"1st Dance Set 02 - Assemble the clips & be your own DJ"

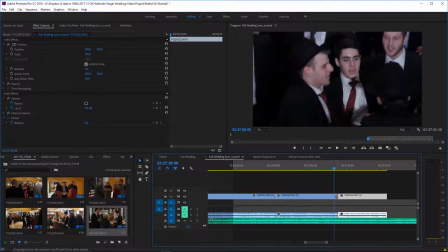It's borderline. Let's just see if we could take the end tool, the slide tool,
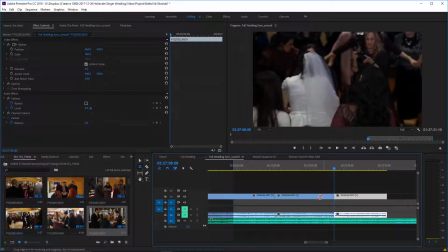and just slide the cut point, which is going to make the cut offbeat, but both clips should still line up.
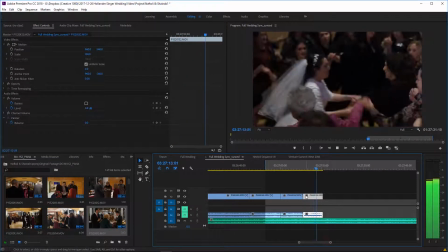And it's not something I would like to do, but I don't want to have that shake at the end of the clip.
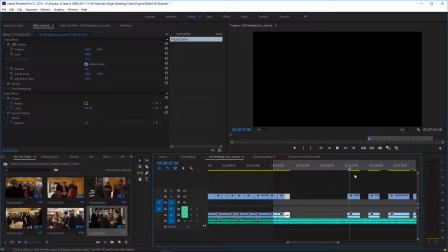see how this one looks.
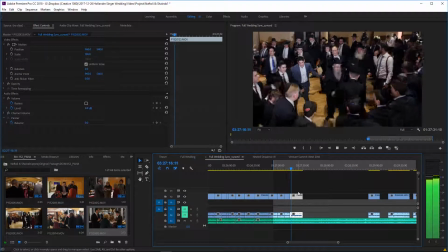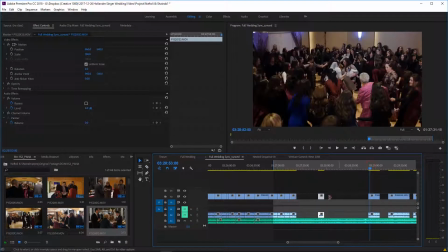Alright, I'm going to split up these longer clips again, especially since they are wider clips.
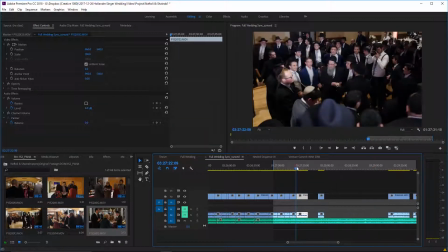They're generally a little less interesting to watch.
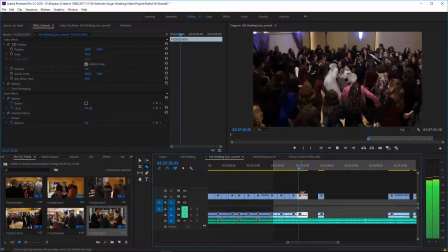And I'm going to, we see there's getting to be a long gap in the music, so I'm going to
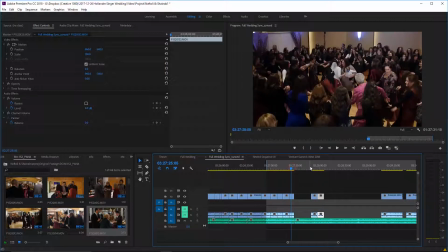find a way to cut the music now. So, ladies clip, the next one will be this men's clip, then this ladies clip.
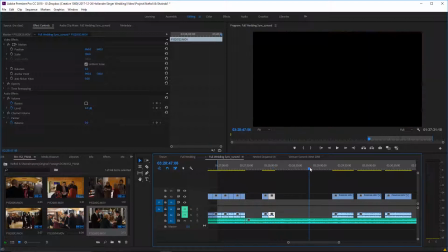Let's see what we can cut to.
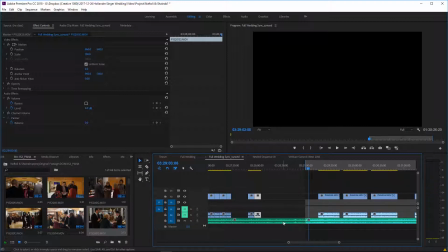Alright, that sounds like a good spot. And we're going to see if it works. Again, there's no guarantee that it's going to work.
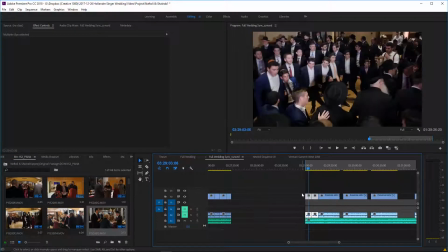Some songs just won't fuse together nicely. Some will.
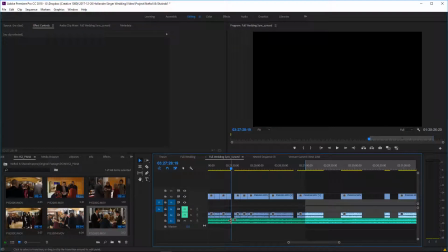But ripple delete, put that thing, and then drag that all the way to the left. You can see that up close over here. The default is that it's in the middle. We're just going to drag it that way.
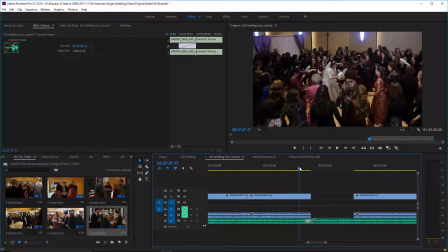And that, I find it gives it a little bit more of a natural, because it's very common when a band is switching songs that the singer or the lead musician will sort of roll into the next song a little bit early. It's actually, I play a little music myself, and it's actually done,
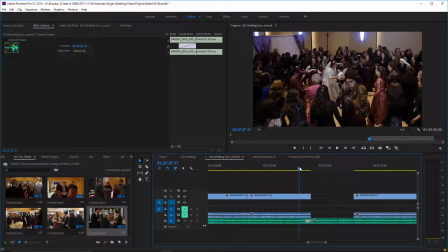the lead instrument is keying in the rest of the band as to what song they're about to play. So it's a very natural thing. Most people don't even realize it happens, but it feels natural when you make it happen in video. And again, just listen to how natural.
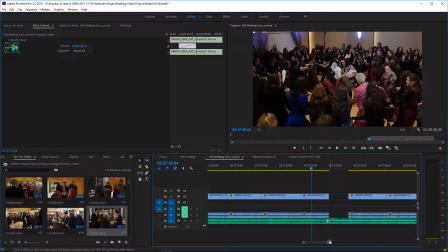The traditional way of editing would be to just find a nice point to cut, fade between them, and call it a day. I'll save and I'll do the. There we go.
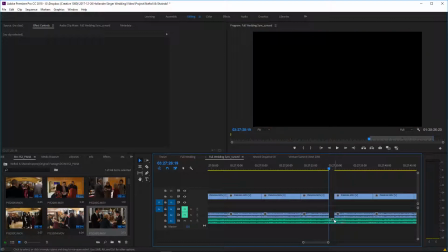Here would be the traditional way. All right, you would just fade between two random points.
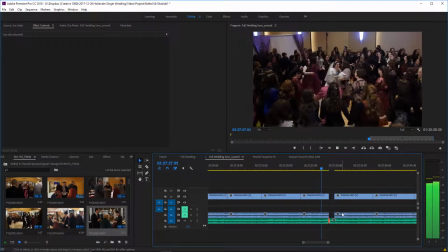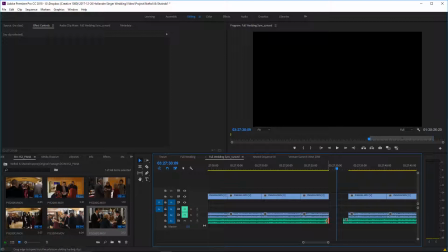Alright, and you fade, and that's it. If you want to make it a little nicer, so you fade out of one and then fade into the other, so it sounds like this. It's not clean. I mean, people are used to it, and once you know, they let it go.
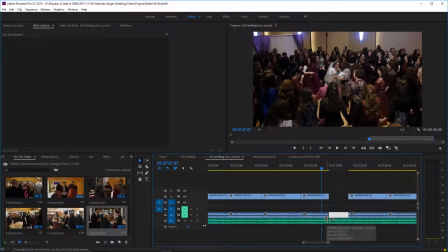But once you kind of hear what I've been able to accomplish by lining it up as a DJ would have done it live, there's really no other way.
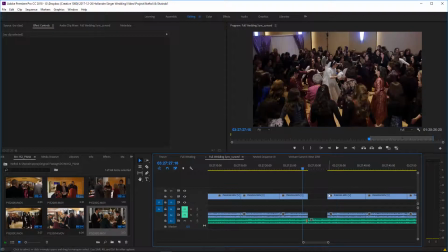That's it. It's perfect. If you were dancing to that, you would just keep dancing. So let's keep going with it.
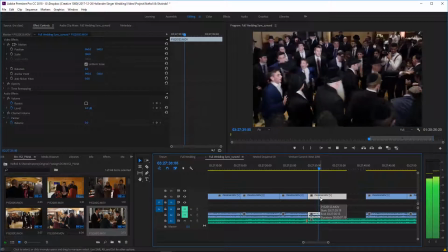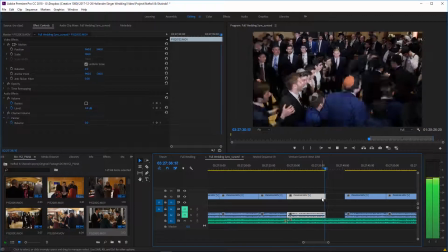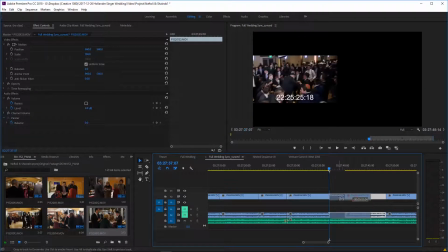Let's see if I have enough extra room.